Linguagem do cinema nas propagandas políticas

audiovisuais para tornar o seu discurso mais aceitável e o quanto isso interfere no discurso em si, porque daria outra live inteira só para falar o quanto que a forma interferiu no discurso, porque isso também é uma forma de observar, também é uma ótica interessante de você observar essa transmutação do Lula, né Perfeito eu devia ter assistido esse filme pra essa live acabei não vendo mas eu quero comentar sobre esse assunto que o filme traz mas eu deixava o meu comentário pra depois, antes eu quero ver mais algumas coisas ainda da campanha de 2002, pode colocar o próximo trecho, Mila por favor
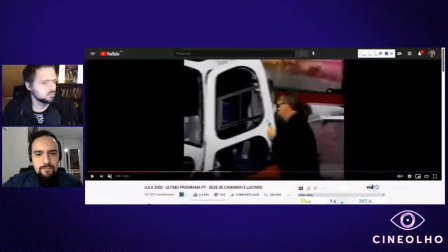Sim.
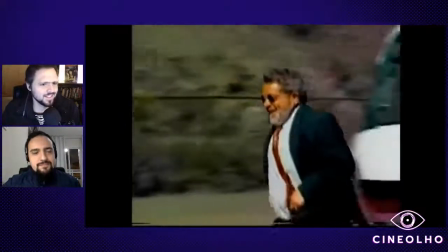É, põe lá no 2,4. Essa corridinha, saindo do avião, eu acho muito bom, porque...
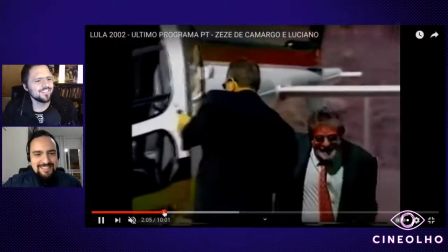Puxando a calça pra cima. Volta lá na corridinha e para...
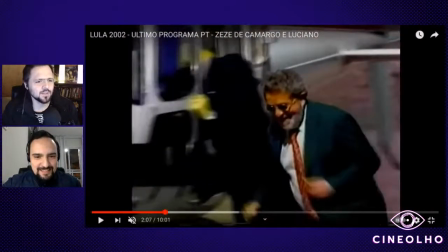Aí, pode congelar aí. O que eu acho engraçado nisso? Porque assim, ele tá dando uma corridinha, então dá uma ideia de espontaneidade, dá uma ideia do cara simpático, tal, mas ao mesmo tempo ele está saindo de um helicóptero está saindo de um helicóptero, está de terno e gravata
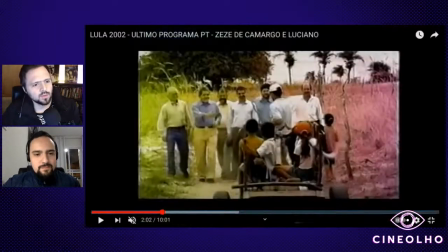eu acho que o Duda Mendonça tentou nessa campanha não,
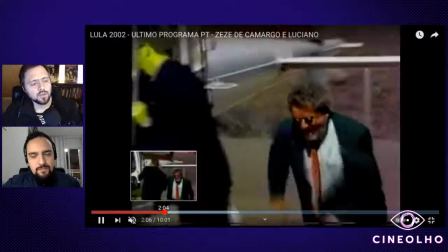pode deixar ali eu acho que o Duda Mendonça tentou nessa campanha
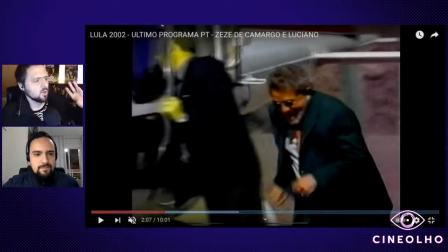fazer uma conciliação entre uma campanha de identificação com o eleitor que era uma pegada mais de 89 do Lula de camisa simples com cara de operário e uma campanha
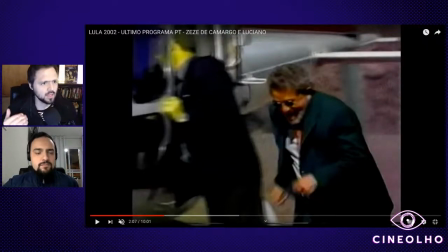de distinção do Lula como alguém que está num patamar acima do próprio eleitor em que o eleitor pode confiar porque não é igual a você porque o eleitor não confia em si próprio a gente não é criado numa cultura política para que o povo acredite
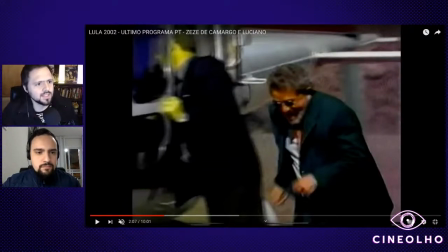em si mesmo que o povo se treine para exercer o poder diretamente a gente não é criado nessa cultura política, a gente é criado para dar o poder, conceder o poder para alguém que supostamente tem competência para isso, então o Duda Mendonça eu acho que ele encontrou essa
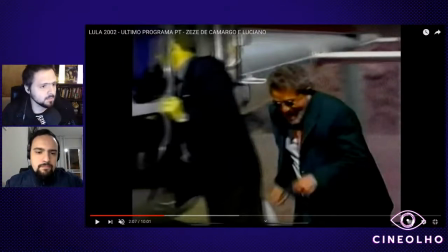síntese nessa estética que combina elementos populares com elementos mais elitistas e olha só que interessante isso tudo expressa o próprio programa político do Lula a partir de 2002, que é um programa de conciliação de classes então, olha só,
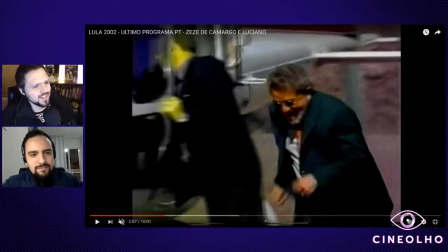essa corridinha ela é um símbolo do programa de conciliação de classes do Lula porque é o cara que é espontâneo ele é povão, tal, mas ele anda de helicóptero você acha que faz sentido, Matheus? ele tá na correria ali, sempre com pressa tá muito ocupado, né? é um cara que sorri, mas tá sempre ocupado que é difícil chegar nele,
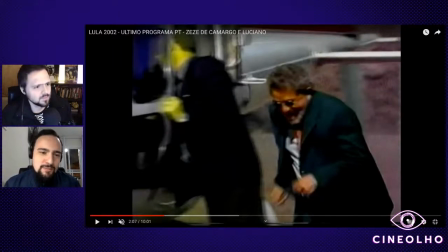né? mas ao mesmo tempo ele tem essa coisa que tenta ser gente como a gente de fato, concordo muito acho que essa é a síntese que o Dona Mendonça tentou criar mesmo
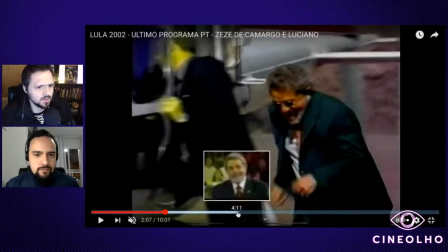agora vai lá pro 4.11, Mila agora a gente vai ver o Lula falando
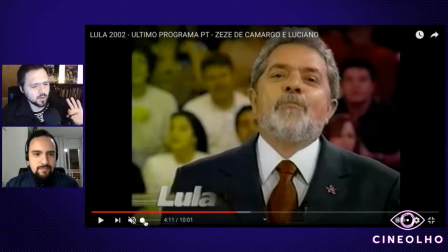daqui a pouquinho a hora que eu falar você solta é muito louco como o Duda Mendonça ajudou ele e a Dilma a Dilma não porque aí não foi não foi o Duda Mendonça que dirigiu a Dilma foi o João Santana
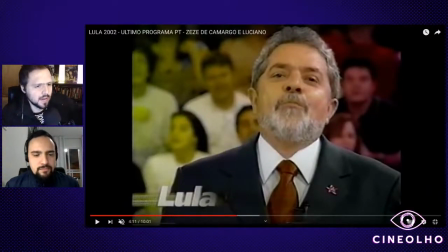mas o João Santana imita mas o João Santana criou um estilo para a Dilma falar que é uma imitação do estilo que o Duda Mendonça criou para o Lula falar. E aí queria que você falasse um pouco desse modo de atuação que o Duda Mendonça criou,
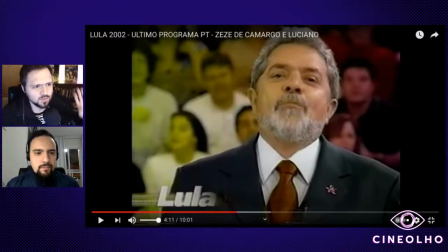mas antes vamos assistir só cinco segundos do Lula falando, só para a gente ver.
O meu último programa.
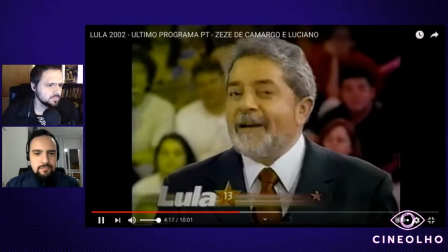E eu não poderia deixar de apresentar a vocês de casa aqueles que tanto me ajudaram durante toda essa campanha.
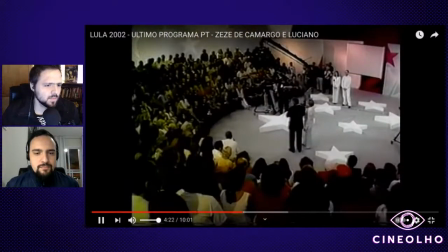Primeiro eu quero agradecer.